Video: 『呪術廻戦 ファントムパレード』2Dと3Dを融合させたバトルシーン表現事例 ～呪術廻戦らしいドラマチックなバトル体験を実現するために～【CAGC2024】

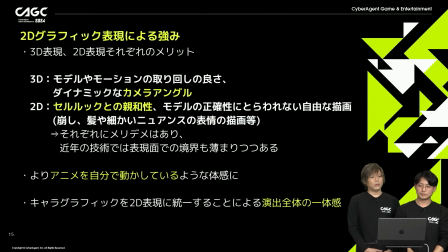はいバトルの表現としてキャラクターを2D3Dどちらのグラフィックで表現するかという選択においてそれぞれ様々なメリットデメリットはあると思いますが大きなところでいうとこちらに表記してあります通り3Dに関してはモデルやモーションの取り回しが良いというところですねあとダイナミックなカメラアングルが可能という点があります
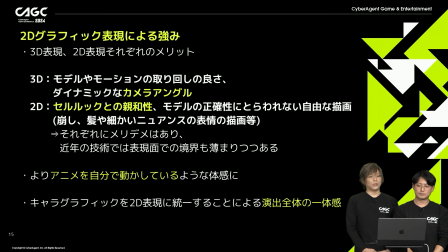2Dはセルルルックとの親和性の高さ崩しとか髪の毛とか細かいニュアンスの表情の描画などモデルの正確性にとらわれない自由な描画が挙げられますまたそれらも例えばセルルルックにかなり近い3D表現だったりだとか2Dを立体的に見せるようなメッシュアニメーションだったりというものが結構技術的に発達しておりますので
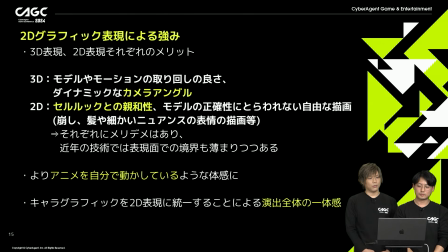表現としては近年は結構境界も薄まっているかなと思っておりますそんな中で先ほど触れた社内の技術面での強みに加えて
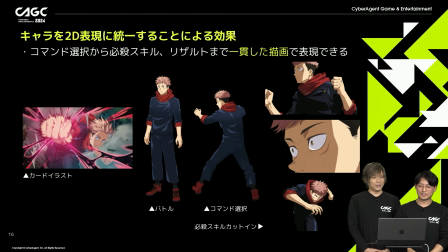表現に特化した舵を切ることとなりましたこのようにキャラクターの素材をすべて一貫した描画で表現することによりスムーズに世界観に没入できることになっているかと思いますこちらは今回の発表内容に合わせてバトルの素材のみですけれども
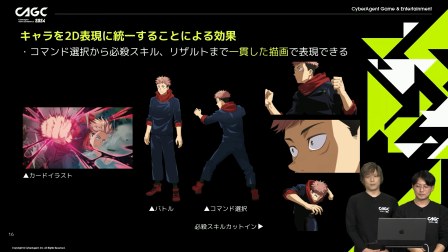ADVなどアウトゲームも含めて基本的にキャラクターの描画は統一されていますバトルシーンの背景は3Dを採用しています
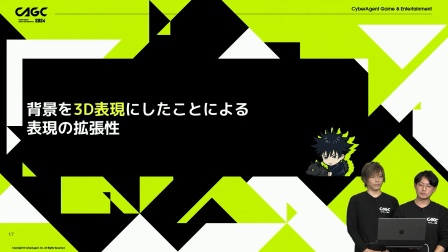背景を3D表現にした理由とそのメリットに触れたいと思います3D CGを使い画面に奥行きが生まれることで
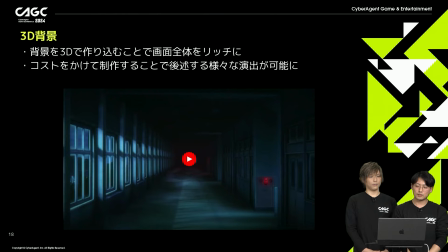2Dでは出せないリッチな印象が出ることを狙いました開発初期はキャラクターが2Dということもあり
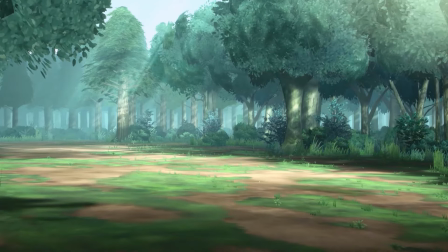背景も擬似3D的な描き割りの2Dの背景で表現していました
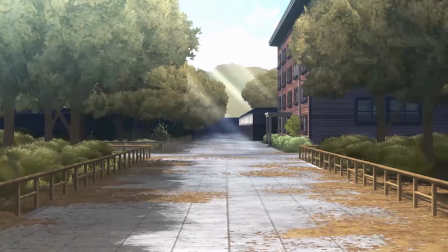しかしながらアニメの臨場感を表現するためには物足りなさを感じ3Dにて背景すべて作り直しました
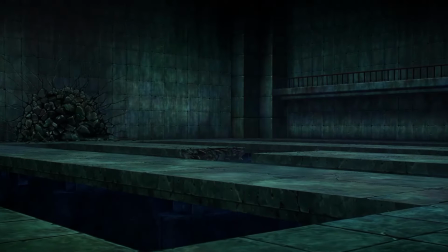テクスチャーをセルアニメ調に書き込み最後まで作り込むことで講述する様々な演出が可能になりました
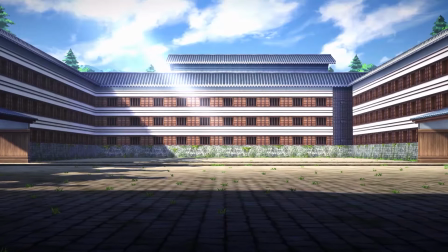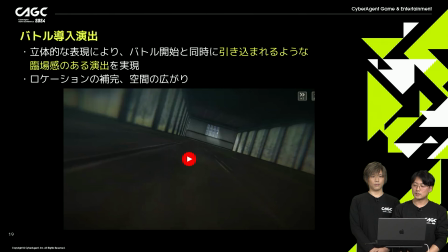全てのステージにおいてバトル開始時にドローンカメラで撮影したようなカットを挿入しています臨場感を演出しプレイヤーを一気にバトルの世界に引き込むための仕掛けとなっていますまたフィールドはどういった場所なのかロケーションを保管するとともにバトルフィールド外の空間を見せることによって
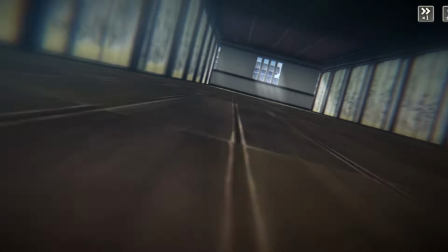開かれた世界であるような印象を与えることを狙っていますこちらはロケーションに合った演出を一つ一つ考えて制作しています
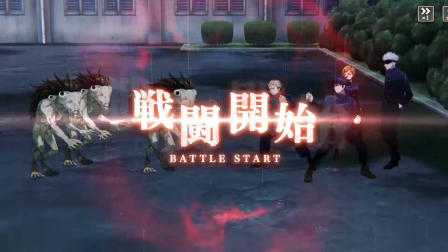3秒程度の短い尺であり制作するには少なくないコストがかかっております
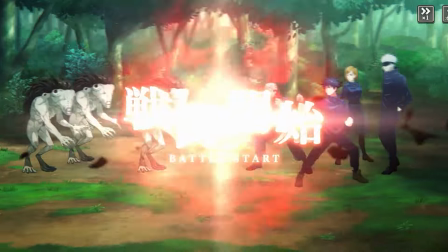一見コストパフォーマンス面で釣り合いが取れないように思うかもしれませんがこの演出がアルトナイトでは戦闘の印象が大きく変わると思っています
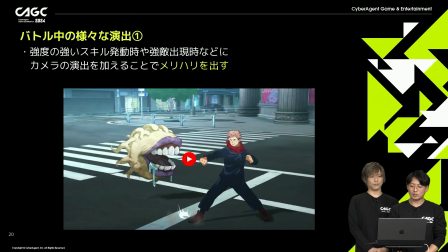背景を3Dにした恩恵はバトルの中の随所にありましたキャラクターのスキルの発動時に多種多様なカメラワークをつけることが可能になりました
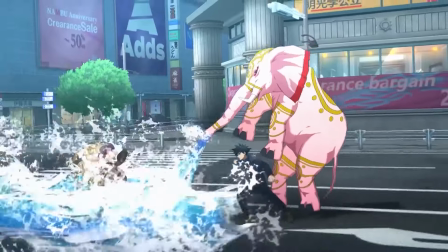作りをしたいなと思っていましたアニメのドラマチックなバトルを再現するためには
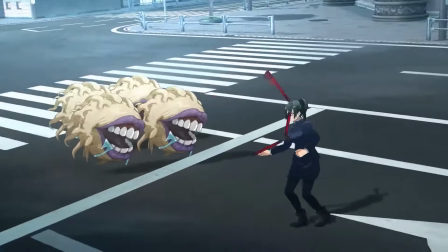コマンドバトル前としたロングショットだけでは表現できないなと思っていたからですロングショットが悪いというわけではなく
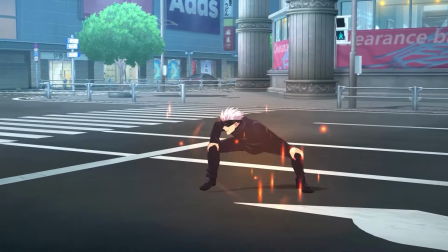今回のタイトルではグッとキャラクターの心情に入り込むような演出が必要だと考えていました
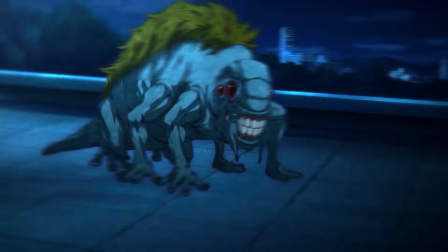こちらはボス登場時の演出ですカメラワークをつけられるがゆえに
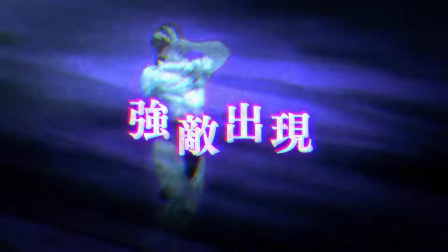演出に迫力が出たと思います様々なカメラワークを入れられたことにより
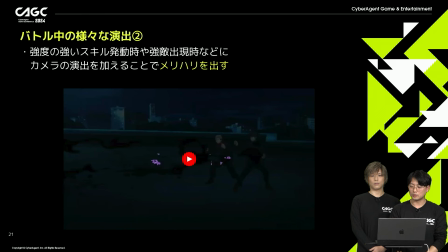メリハリがつきオートプレイを見ているだけでも楽しさを感じられる表現ができたと思っています
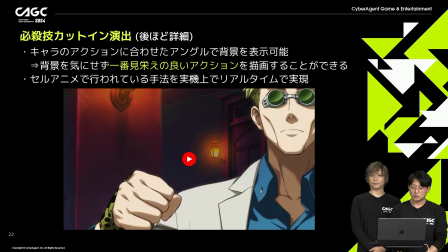一番カメラワークが来ているのは必殺技演出ですこちらは詳細は後ほどにいたしますがキャラクターのアクションに合わせて様々なアングルの背景を表示できるためテレビアニメのような演出を実現することができました
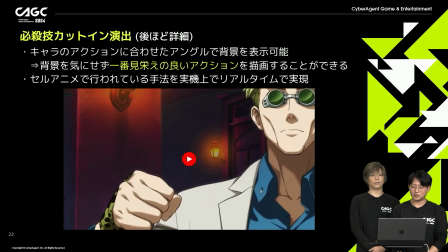どの背景でもその空間に実在するように演出できるためバトルへの没入感の向上につながっています
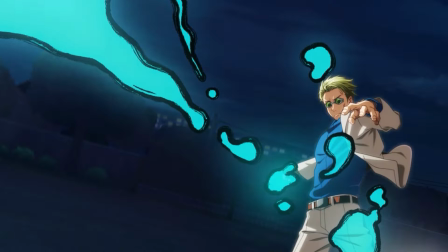このようにキャラクターと背景を別々のものを組み合わせて表示することができます